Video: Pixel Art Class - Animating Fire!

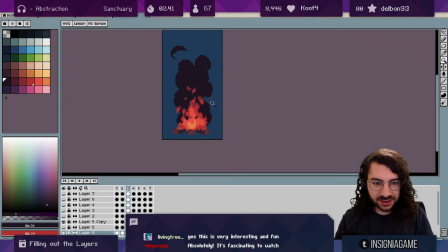You get to see the results really quickly, and you don't have to spend lots and lots and lots of time being perfectly accurate. I really like effects like that.
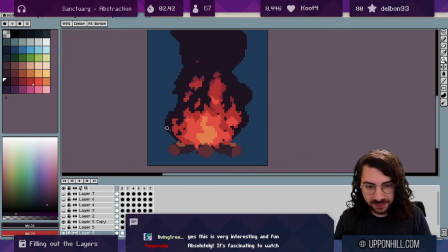So I'm just taking the time to look at little areas where I've got some motion, but it doesn't really seem justified. So like here, this is looking pretty good.
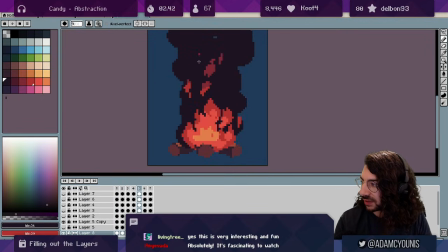That motion sort of coming up like that, but then we'll fill it out a little bit so it's a bit slower. Yeah.
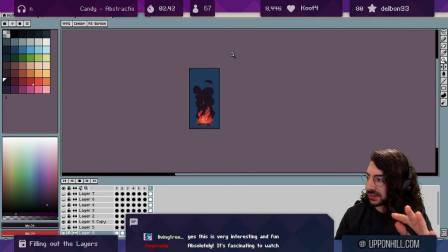It really it's starting to look like something we can follow with our eyes, isn't it?
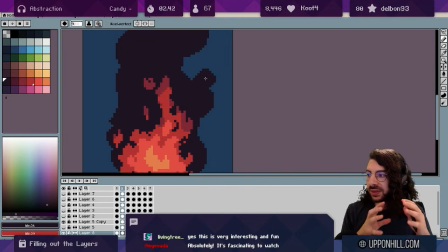And so I've been thinking about where the smoke is, but now let's look at where the smoke isn't. So there's a cutaway here, here, but then it jumps up quite a lot, so I'll fill it out there.
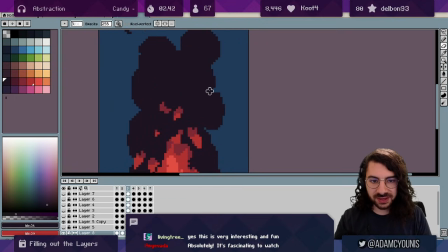And then it disappears, so I want to bring that back. And it would probably be a bit higher. So this is like the gap where the smoke no longer is.
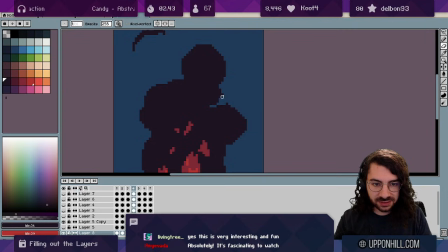If you can follow that with your eyes, it's really satisfying to look at.
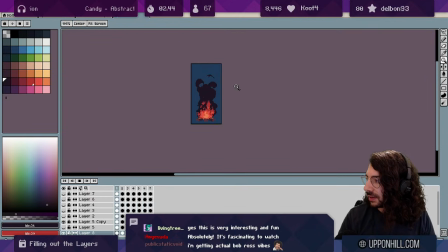Cool. So I'll leave this here and I'll just move on to shading the smoke.
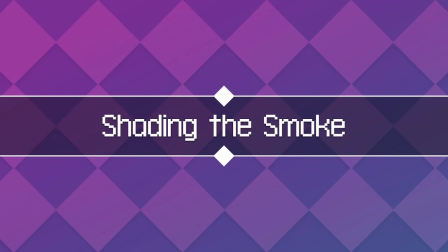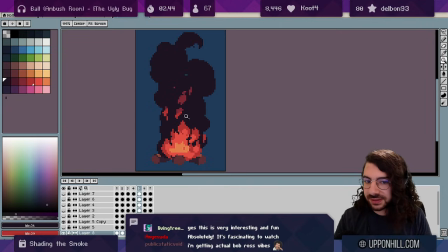So this process is very similar to shading the fire. We basically want to take our frame or our layer where the smoke is,
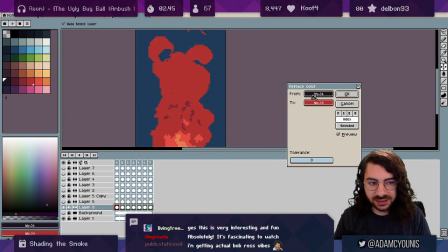we want to pick the color that we want to be like the darkest color. So in this case, I might just go for like a black.
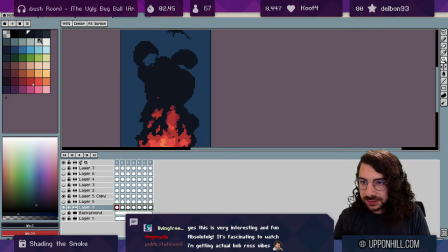And then I'm going to take the next color up, go to my shade brush.
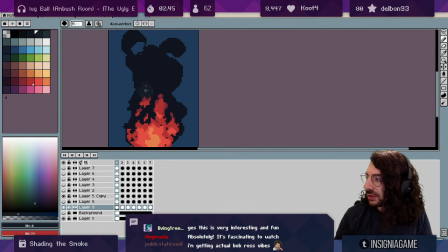And what I'm going to do is light this from below. Because the fire is a light source, we're not really going to think about the sun lighting the smoke, although you could do that. But it's easier to just go from below. So I'm just going to take all of this
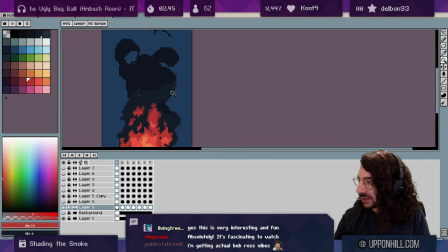and think about depth a little bit, but just give it something like that, right?
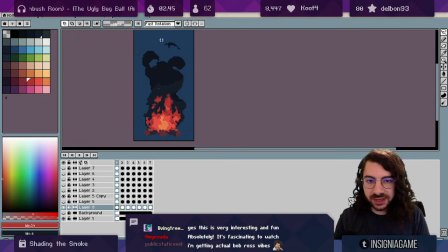And we can do the thing that we were doing before, where we take the entire section and we just say, well, that's where the light's going to be, and then just fill that in.
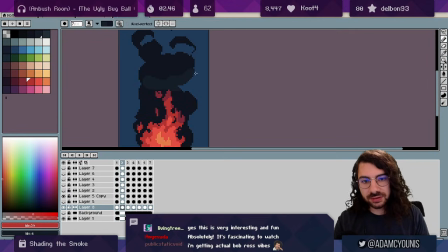But it's because smoke is so simple, you can just treat this as if it's actually the same process as if I'm shading clouds. So what I do is I'll just fill this all in, and then I'll think about, if these are all spheres,
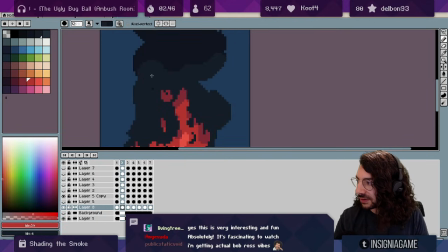which parts of the sphere will be facing the light? Right, like that.
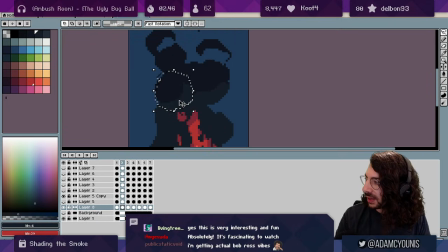See how like you can almost imagine a circle here, like a ball, and this bottom part of the ball can see the fire.
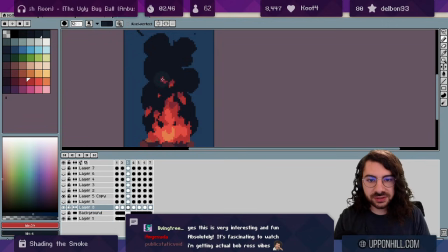That's how I think about it. And it's best to just do this iteratively. So just pick, let's go like the body for now. Just grab all of this, all of this, all of this, all of that.
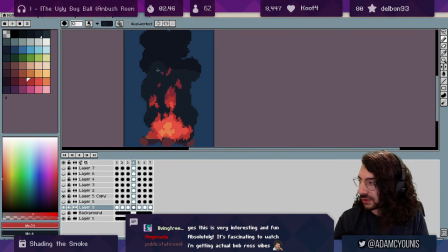Okay. Now we have something, and then we can just focus on getting those shapes to be nice and consistent.
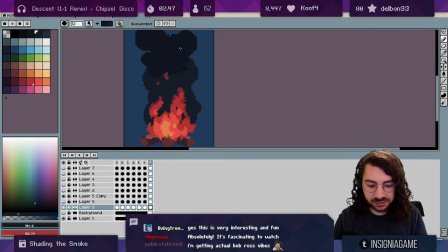And we could have done those particles for this as well, like we did with the fire, but again, it's not something that, it's just one of those things where once you have a really good idea of what your animating looks like,
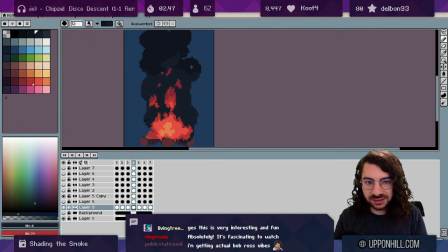you tend, at least I tend to be able to just visualize it and then skip a lot of those steps if you're in the later elements. If you're a beginner, you might find it useful to continue doing those steps for every layer of the animation, so like the smoke and the fire.
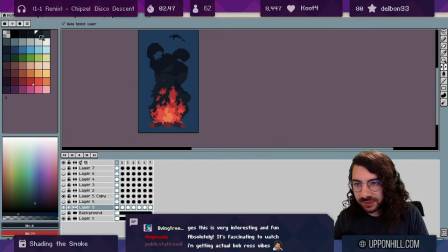So we got some smoke, that's layer one of the smoke. You can then come and go a lot brighter underneath and follow that too. And because it's so noisy, you really don't have to think too hard about this. There we go. Now, if you want to be
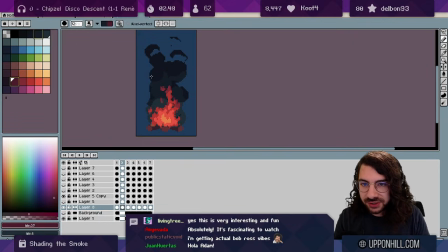really smart, what you can do is actually take one of the darker tones of the fire and shade the smoke in those tones.
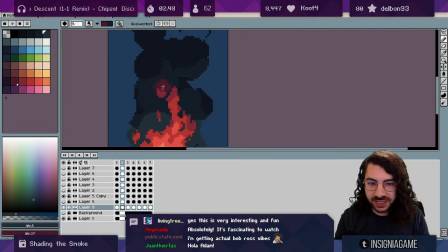So like almost like a reflection off of the smoke. And it has this really sinister look when you do that. I really like what it looks like. There we go.
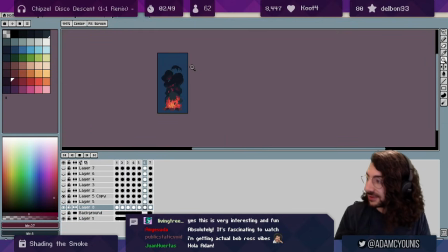That's looking great. Okay. The next thing I want to show you is the last step, and that is drawing sparks.
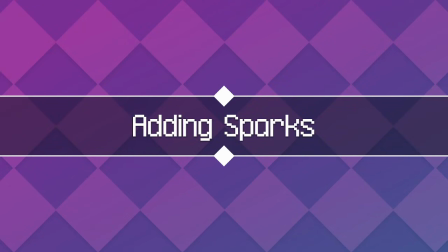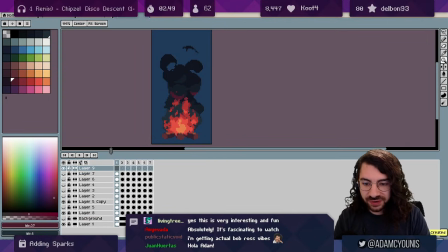So on a layer at the very, very top, I just want to take a really bright color.
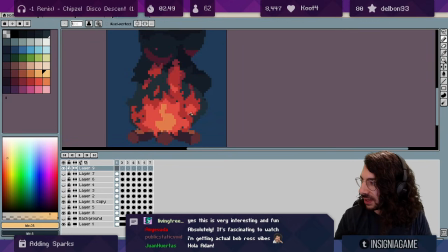This process is we take a single pixel line and we just draw it like this, right? And we're just going to have our finger hovering over the forward key so that we can skip through the frames really quickly.
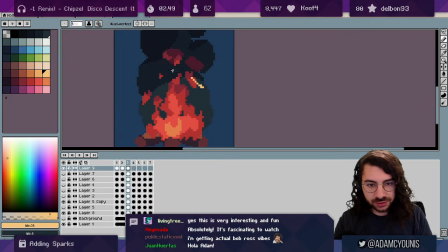And we're just going to draw some lines that follow one after each other. So you can do this on new layers for every spark or just on the one layer, it doesn't really matter.
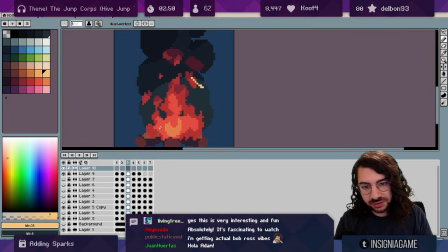We can just wait a little bit and then just throw another one out. That's probably a bit too long. And it's just sort of winding around the flame, getting caught up in all of the air.
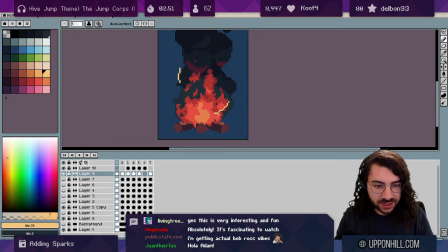Now, if you want to be very, very careful, what you can do is you can actually shade these as well. So you can come through with like a shade tool,
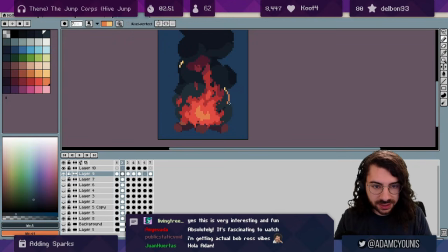and you can go on later frames and just darken them so that the sparks kind of die out.
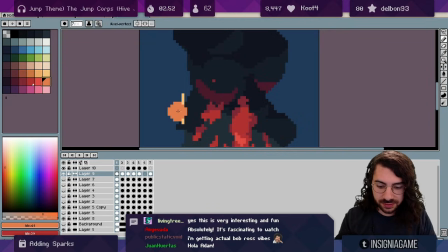So like here we can go, this is going to be orange, and then it's going to be red.
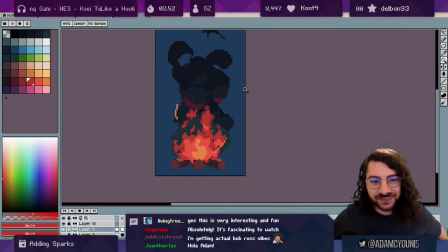Fire! There you go. This will probably be my last upload for 2020. It's been a crazy year and we've seen a lot of growth from this channel. This video was a little bit of a test to
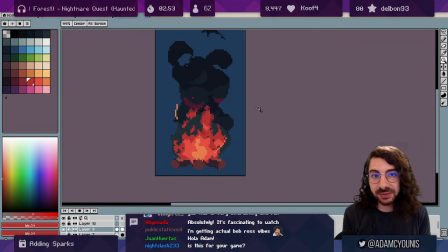play around with some of those features that I'm looking to add to my videos and my stream moving into 2021. And I'm really looking to diversify my content as well. So if you have any comments about what you saw today, as far as the presentation values and the layout,
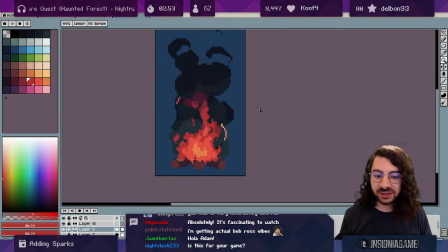and any other suggestions for things that you'd like to see me give some tips about, whether it's pixel art or even stuff about Unity, happy to think about making some videos about those too.
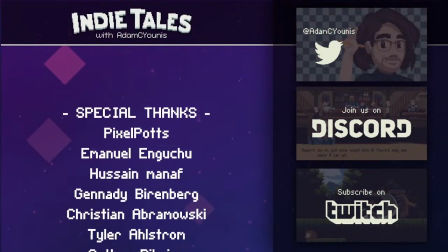See you in the next one. Hey pal, thanks for watching, and thanks most especially to the patrons and Twitch subs who support this channel and my game dev project Insignia.
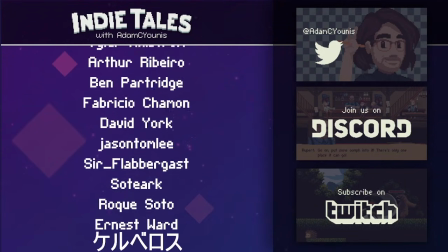To find out more, click the links in the description below.
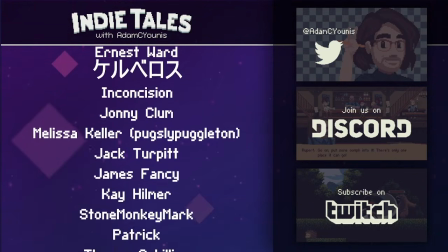And if you like this video, tell YouTube by clicking the like button, and then YouTube will tell me, and then I'll make more videos.
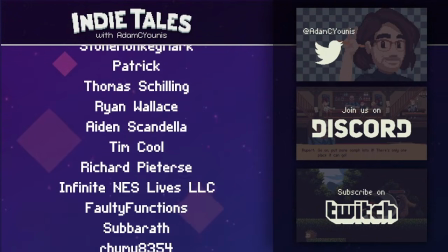That's nice. Thanks again, and until next time.